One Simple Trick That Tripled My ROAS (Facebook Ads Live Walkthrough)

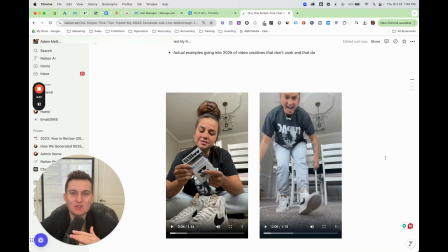It's like really grabs your attention, and that just like scaled the account like crazy and scaled the profitability like crazy.
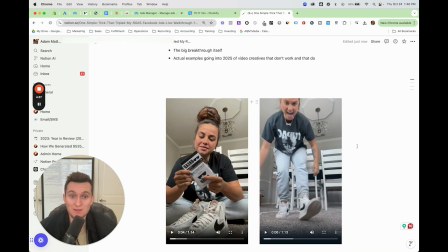Just essentially just tripled it, to be honest, off this basically as one video.
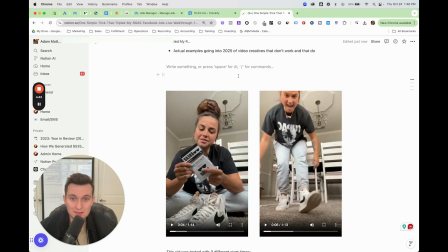Now, of course, there's others as well too, but that is something that is extremely, extremely powerful.
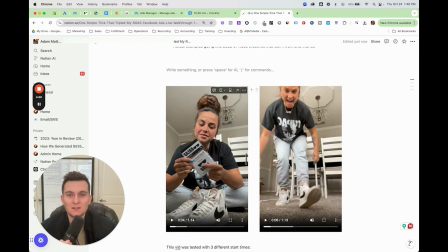Play around with that. So one, you could do different start times on the video, but then this one we actually grab the end. So basically what happens is if you go to the end here, so she basically kind of tries it on,
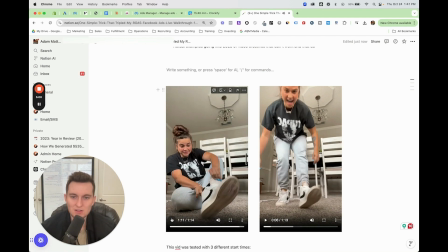and then oh my god, and then she's just like, finally, boom.
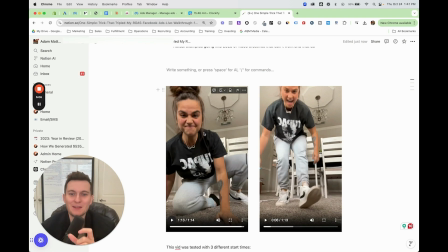So the reaction's all the way to the end. So why not have the reaction right at the beginning? Like, who's going to wait a minute and, over a minute for the reaction, right?
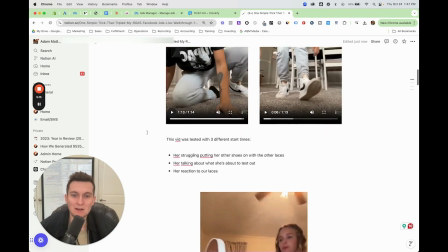So grab that little piece and put it near the front. Now, another one that's gone toe to toe was basically this video right here.
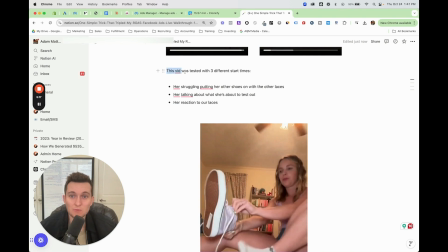And now this one here, we tested this video at 3 different start times. Basically her struggling to put on the other shoes with the other laces, and then her talking about what she's about to test out. hey, got this product here, blah, blah, blah, gonna test out. And then her reaction to the laces, which of course, as you can imagine, that's the winner, and that's this one right here.
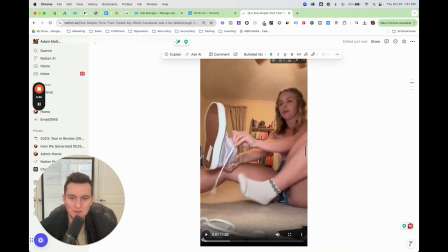So I'll show you this video here as well. So we go right here.
The moment of truth.
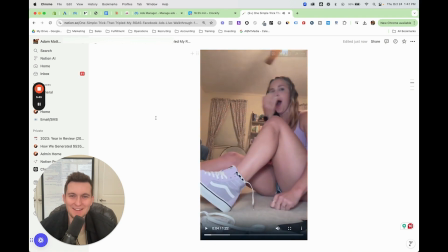So you can see there within like the moment of truth, and then just like puts it on, and she's like,
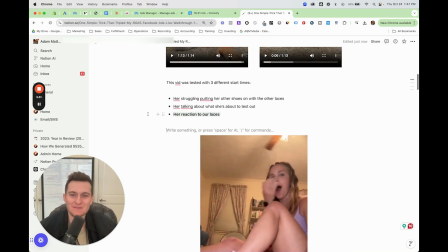you know what I mean? So essentially the reaction, these videos have just been crushing,
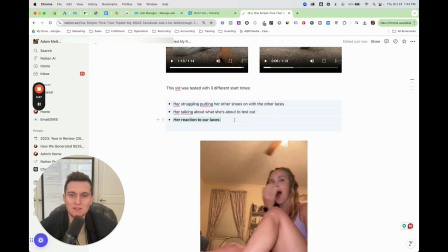and that's why it's been super crucial, because if we didn't test out all these different start times, that wouldn't have happened. Like this wasn't until like 20-ish, 30-ish seconds into the video, because she starts off talking about what she's going to test out, and then, you know, tries on the bad shoes and struggling with it,
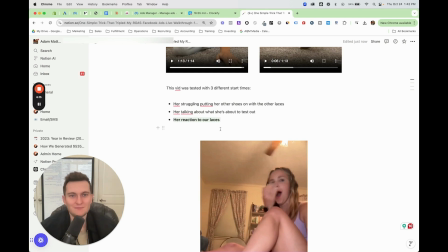and then tries on these shoes. But it's just like, it's too late. Like we got to just get to the point, you know what I mean? So that allowed us this one.
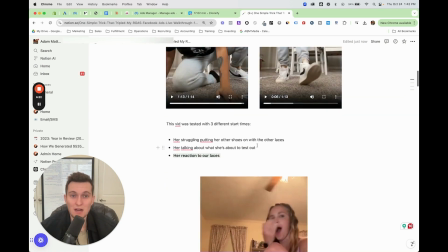These two are just by far the best two winners, and they're absolutely crushing it. So little two tricks that essentially worked out.
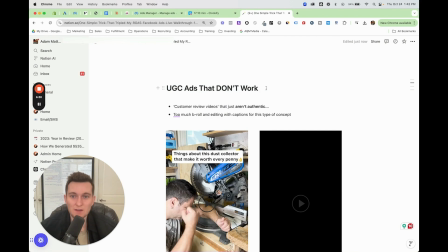Now I want to kind of cover basically going into 2025 UGC video content that doesn't work. Okay, so it's very, very important to, you know what doesn't work in order to kind of, you know,
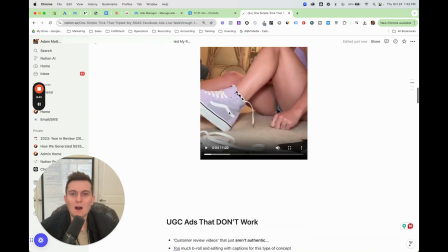after seeing these, I'll explain why they work and all the elements that they had in there.
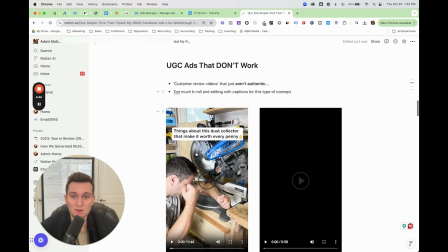But let me talk about first that doesn't work. So these kind of videos, I'll play this one here.
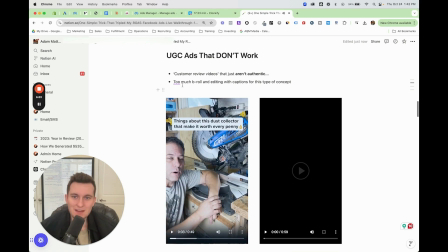If you're a woodworker like me, like basically any sort of customer review videos that just aren't authentic.
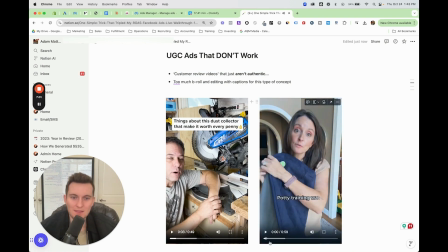Okay, like basically these aren't customers, and then this one here, not a customer, and it's just like basically what it is.
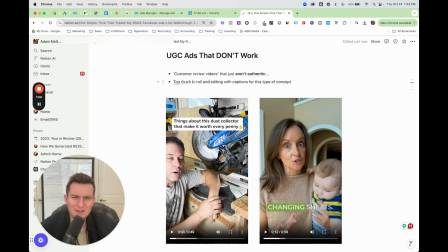It's supposed to be a customer review, but it's like way too much B-roll and editing with captions for this type of content. It's like, would a customer do that? No, like it's just so not believable. Like I know for sure years ago, absolutely used to crush, like these used to crush, but as so many brands are doing it, it just doesn't work.
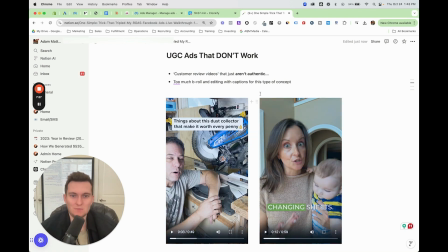I'll tell you right now, there's two actual ads that we've literally tested in the last like 2 months or so.
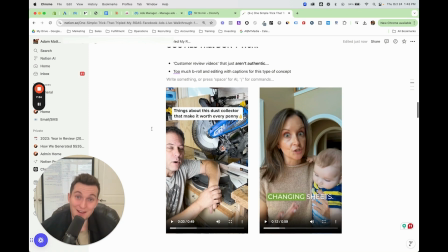Just doesn't work. Okay. But I will show you what actually does work. Okay. So the type of winning UGC content.
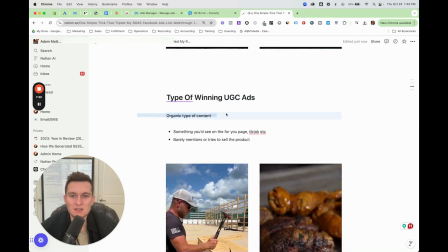Okay. First and foremost is organic type of content. Okay.
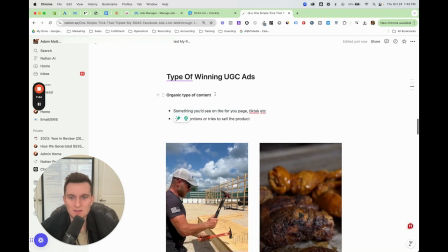So this is something you just see on the For You page, TikTok, etc., and just barely mentions or tries to sell the product.
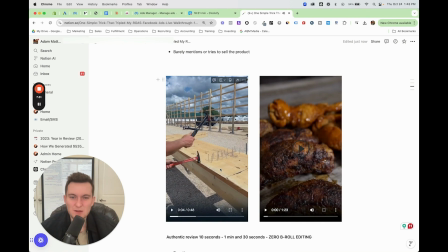Like you see this first video here, this guy just hammering stuff, doesn't really mention the product, him just kind of just boom, boom, boom, boom, boom. Like it's just an organic piece of content that is just, you know, it just has the product in it.
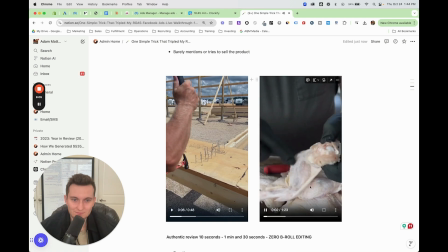Just really truly boneless wings. We're going to remove this bone and fully.
I'll tell you right now, this video absolutely crushed.
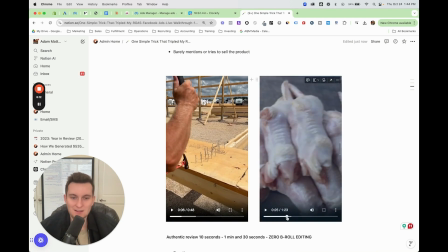And what is it? Truly boneless wings. And it's just like, hey, here's me cooking these truly boneless wings, blah, blah, blah, blah, blah.
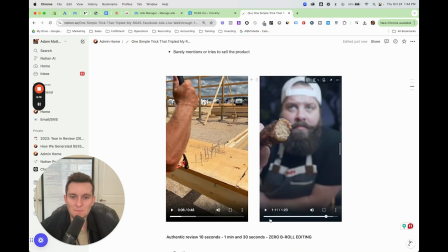And then it just mentions the product in there. But it's just an organic piece of content, okay?
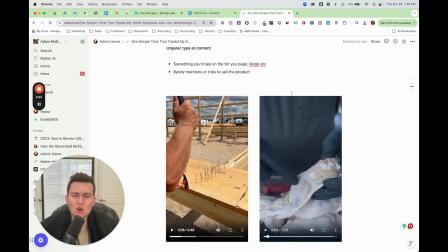It's just like, rather than like, hey, so I was struggling with this and blah, blah, blah, blah, blah.
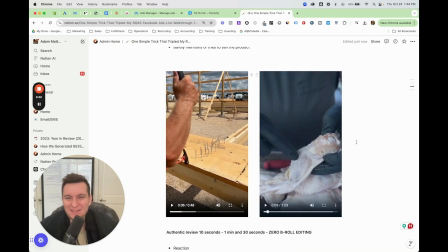It's just like people just, you know, they're just not like as into that as much as this.
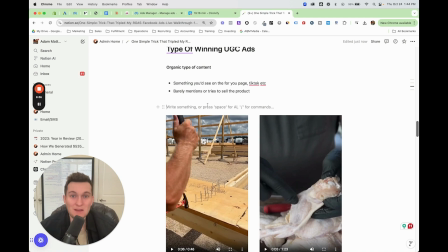Like this stuff gets watch time, it gets a ton of views, it drives traffic for extremely cheap, and it just works extremely well.
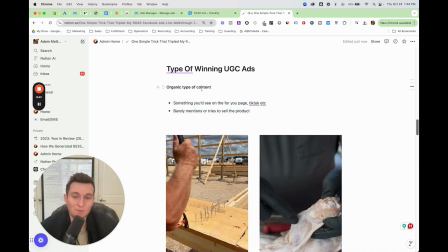Okay, so that's the first one. Okay, organic piece of content.